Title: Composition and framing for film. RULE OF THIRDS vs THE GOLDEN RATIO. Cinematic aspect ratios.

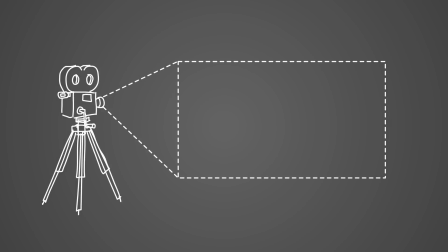Dynamic fluid moving shots, you know aerials, jibs, and we're not going to cover any of that We're just going to look at some fairly simple locked-off shots that may feature
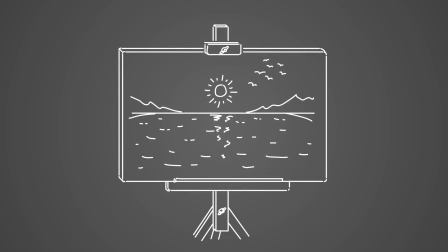landscape and or a few character or focal points So we're looking at this as if we're composing a painting or a single
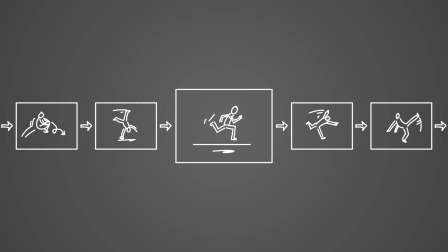scene and not necessarily part of a big fragmented story Rule of thirds.
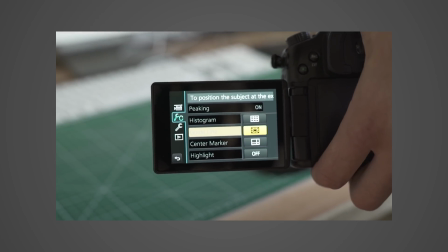I'm sure anyone that has picked up a camera has probably already heard of the rule of thirds. It is even a very common built-in overlay that many cameras allow you to choose.
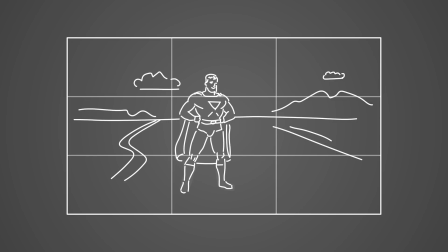Simply put, if you line up any of the important elements, either one third in from the left or the right or the bottom or the top,
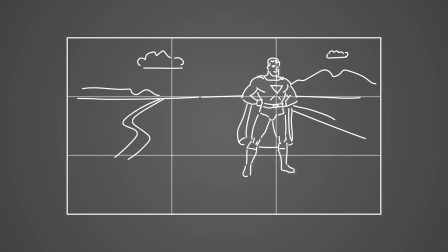this will arguably give you a more satisfying composition than if you just plonked the horizon line,
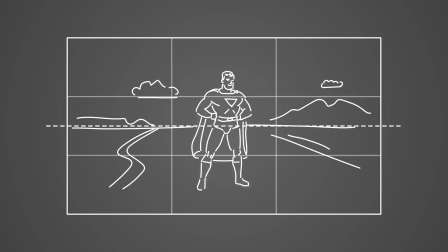bang in the middle of the screen horizontally, or if you placed the main protagonist or focal point or landmark along the vertical central line.
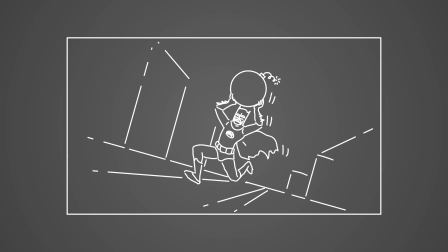But of course this is debatable, sometimes you will want symmetry or perhaps some crazy dutch angle with plenty of diagonal lines to inject some dynamic tension
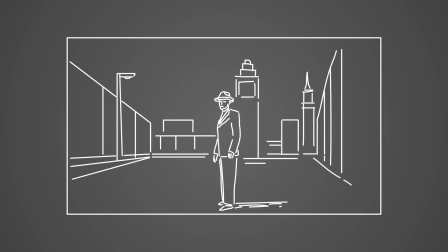or something else entirely will suit your content and subject better but more often than not we will have naturally occurring horizontal and vertical lines within our scene so this simple rule does help us to compose the shot that has a bit more interest and balance The golden ratio
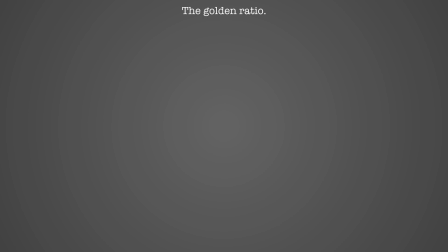I think any art or photography student will also have heard of the golden ratio It's also called the Golden Section or the Divine Proportion. It's a few different names, but it's basically the same thing, and it's essentially closely related to the mathematical proportions that Fibonacci numbers will give you.
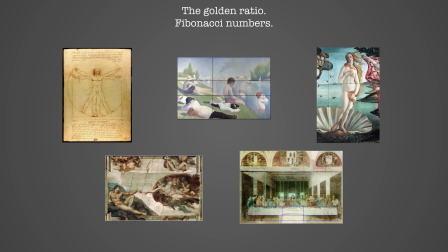And it's been used by a great number of painters, photographers and scientists for many years. It reflects the rhythms and patterns that occur in nature.
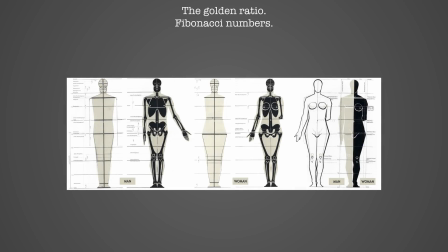Example, snail shells, flowers and plant structures, and even the proportions of our own bodies to some degree.
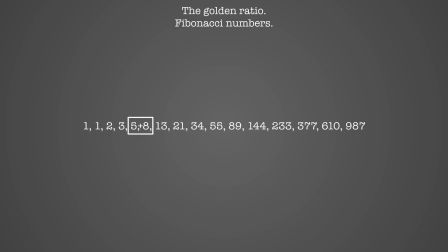It is in fact very simple, you only have to add one number to the next, then repeat adding each number to the last number in the sequence until you get an exponentially growing set of numbers. 1 to 1 equals 2, 1 plus 2 equals 3, 2 plus 3 equals 5, 3 plus 5 is 8, 5 plus 8 is 13, 8 plus 13 is 21, etc.
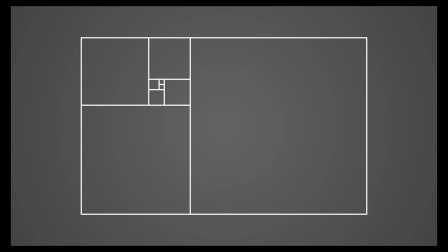This will also give you what they call the golden curve, which looks like this. So let's put this into practice in our 16 by 9 layout and decide for ourselves.
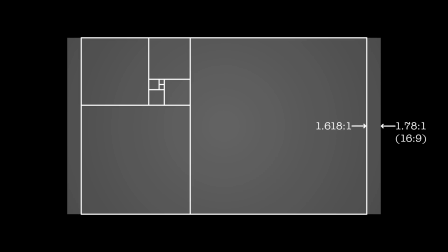Firstly, we find that our 16 by 9 1.78 to 1 window is a bit wider than the golden rectangle at 1.618 to 1.
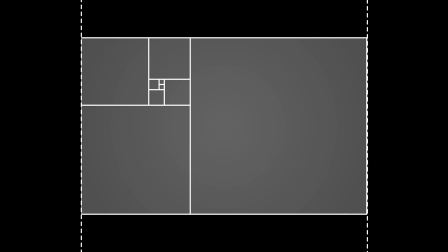But I'm not going to suggest that we force crop everything into the golden rectangle. So we're going to cheat a little here and simply stretch the golden ratio pattern to fit our 16 by 9.
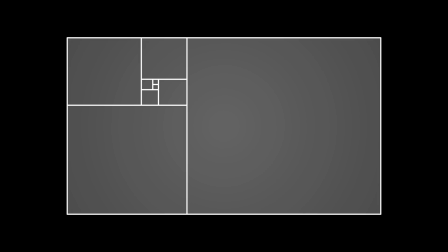You could say that I'm ruining the beautiful mathematical principles completely by doing this, and I'll probably agree with you on that, but it's unlikely we could be expected to too rigidly work to this exact aspect. So let's go with it and see what happens. And the dividing lines we're most interested in here are this one and this one.
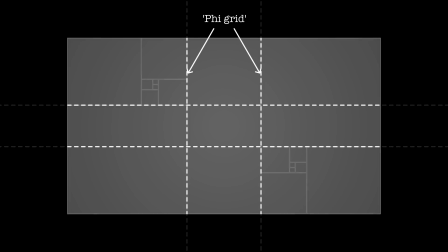And if we now mirror this, we get what is called a phi grid. And this is our alternative to the rule of thirds. So, now we have our phi grid, taken from the golden ratio, and we have our rule of thirds.
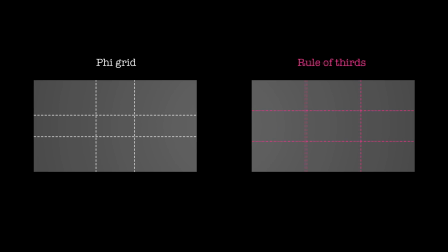Let's do some compositional experiments and see what works best. Here are some random shots I filmed.
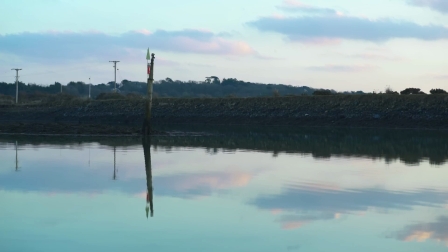I wasn't going for any particular composition with these at the time of filming, but we can move them around and crop to force the composition for comparison's sake.
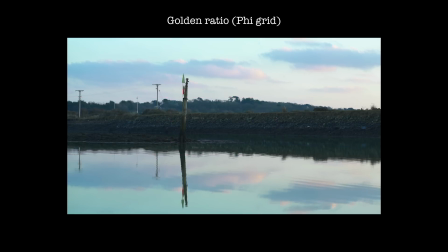Here we have it forced into the golden ratio, and here we have it forced into the rule of thirds.
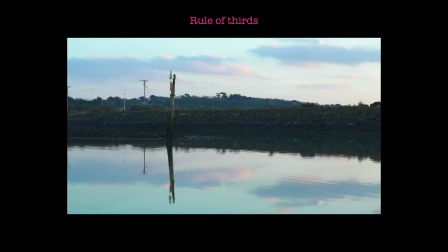So which do you think is better? Here they are side by side.
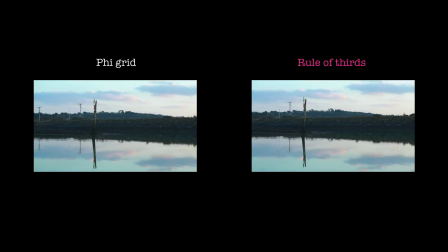Let's go through a few of these and see what we find out.